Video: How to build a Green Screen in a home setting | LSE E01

Hi, I'm Leo from Boings and today we're going to talk about the topic of green screening. You've probably heard of it already. It's a technique where you use a one colored background, usually green, sometimes blue, to remove and replace it afterwards.
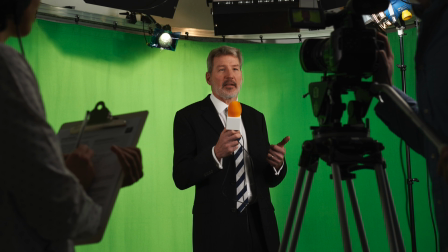23s
This is often used in studios for news productions or big Hollywood movies where filming on location isn't possible or too expensive.
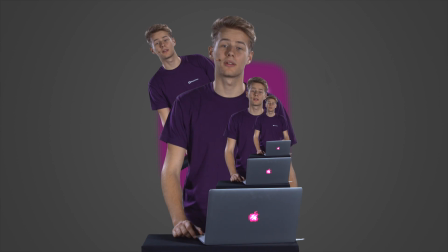31s
And you can also goof around with it and place yourself everywhere you want. But it's not as easy as just hanging a green fabric on the wall. There is a lot you can do wrong. So today we are going to take a look at how to properly use it. First, you need to pick a backdrop.
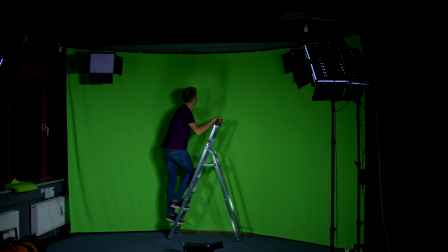49s
There are some premium backdrops, which are more durable, usually bigger, and made out of 100% cotton, which makes them less reflective. These are worth an investment, but if you are low on budget, a cheap one will do the job just fine.
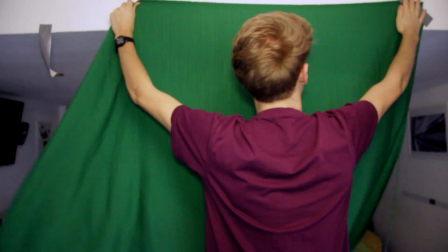63s
You can also use an old blanket and some tape, get creative and build your own green screen from scratch. Now that you've got yourself a backdrop, the key point for a good green screening setup is consistent color, and that's not only determined by the fabric.
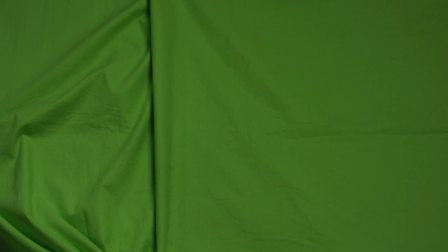78s
First you should make sure there are no creases or folds in your fabric. They could cast a shadow and create darker spots on the green screen.
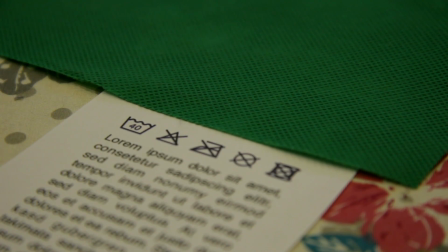84s
Iron your green screen before hanging it, but check your care instructions, because some fabrics shouldn't be ironed. The other very important part for your green screen setup is the lighting. You have to make sure everything is evenly lit and nothing is under or overexposed. So let's talk gear first. What lamps should you buy? Well, that also depends on your budget. Cheaper, entry-level lamps will do the job just fine. But if you can afford it, better, more expensive lamps are worth the cost.
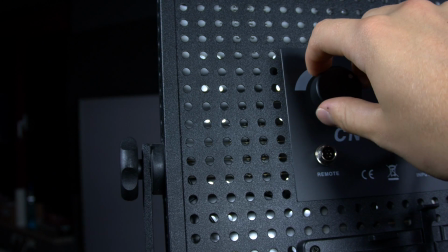112s
Also, make sure that you get at least three lamps and that they're all dimmable. We at Boeings use LED panels.
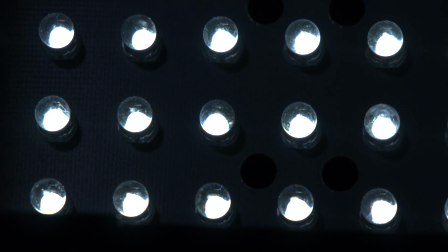121s
They are energy efficient, the individual LEDs last longer than other types of lamps and they won't run hot.
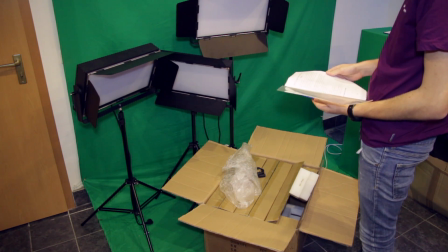128s
So now that you've equipped yourself with lighting gear, what to do with it? Let's take a look at the usual setup without the lights.
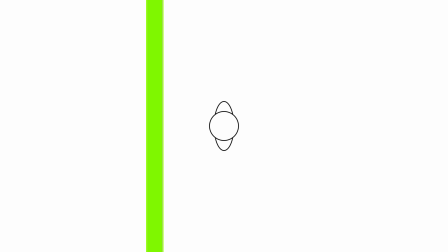136s
You have a subject in the middle, a green screen behind and the camera in front.
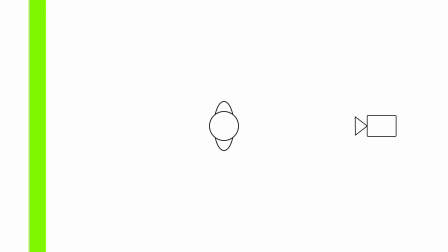140s
First make sure there is plenty of space in between so the subject won't cast a shadow on the green screen. Let's talk about the lights. As said earlier, we have three of them. So how would you arrange them here? You might say we could all put them in one row behind the camera. But that's not optimal.
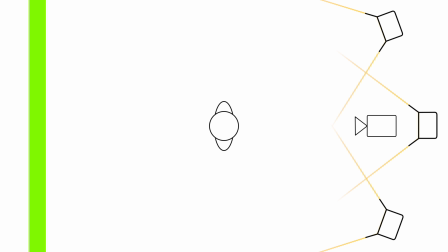156s
The green screen is evenly lit, but the subject is too, which removes all the shadows.
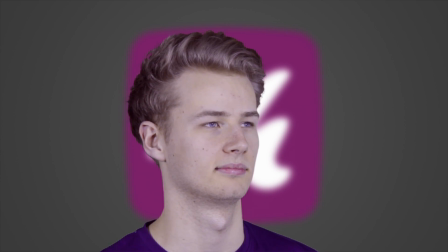161s
Therefore everything looks flat and you're losing the depth in the shot. This also happens on photos that were took with a flash.
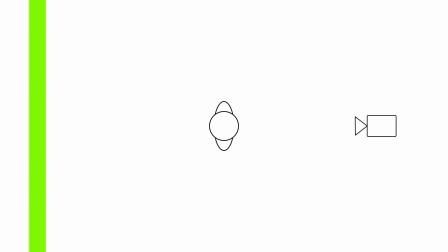168s
So instead we're using a technique that is called three point lighting. First you place the so called key which is pointing at a 45 degree angle at the subject on either side of the camera. It's for lighting the subject in general. Next, you place the backlight opposite to the key light and dim to around 40%.
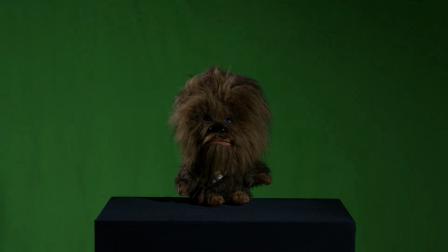187s
It's for highlighting the edges of the subject, so it will stand out more from the background.
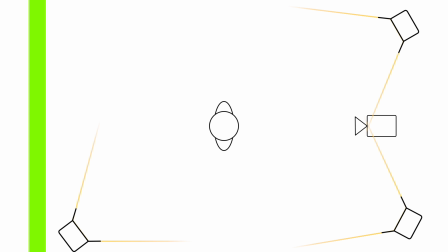192s
Lastly, you'll place the fill light on the other side of the camera, also at a 45 degree angle.
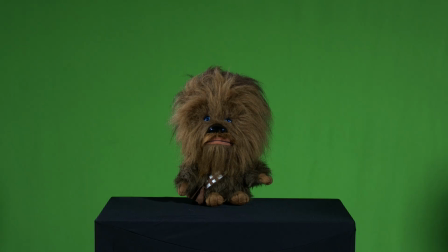197s
This one is dimmed to around 60 to 70% and it's for lighting up the shadows on the face of the subject, subject, so nothing is underexposed. Consider that our starting point. From here you can add as many light sources as you want.
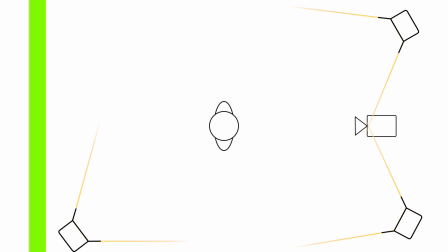211s
Let's take a look at where you might place them. The fourth light could be used for the background. It is placed behind the subject and pointing up directly at the green screen. This will remove any shadows. A fifth light could also be used as a background light.
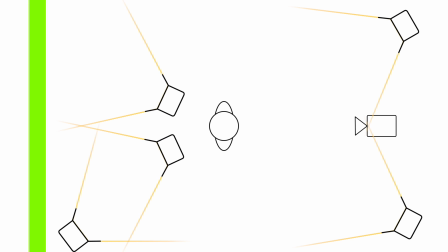225s
This is important for wider green screens, so you would place both lights at around a 30 to 40 degree angle behind the subject pointing at the green screen.
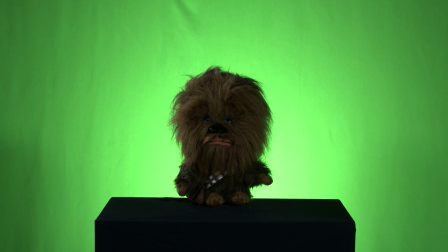235s
It's important to notice here that you shouldn't overexpose your green screen. It is hard to remove in post.
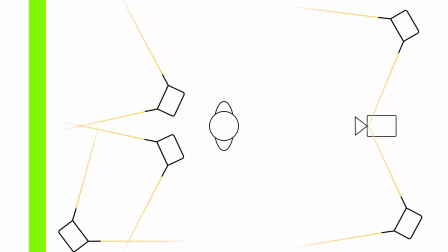241s
An additional sixth light could be used for supporting the key light. It is placed next to the key light and brightens up the whole scene a bit more. A seventh light could be used to support the backlight, so it'd be placed opposite to the fill light. Don't worry if you haven't understood everything yet.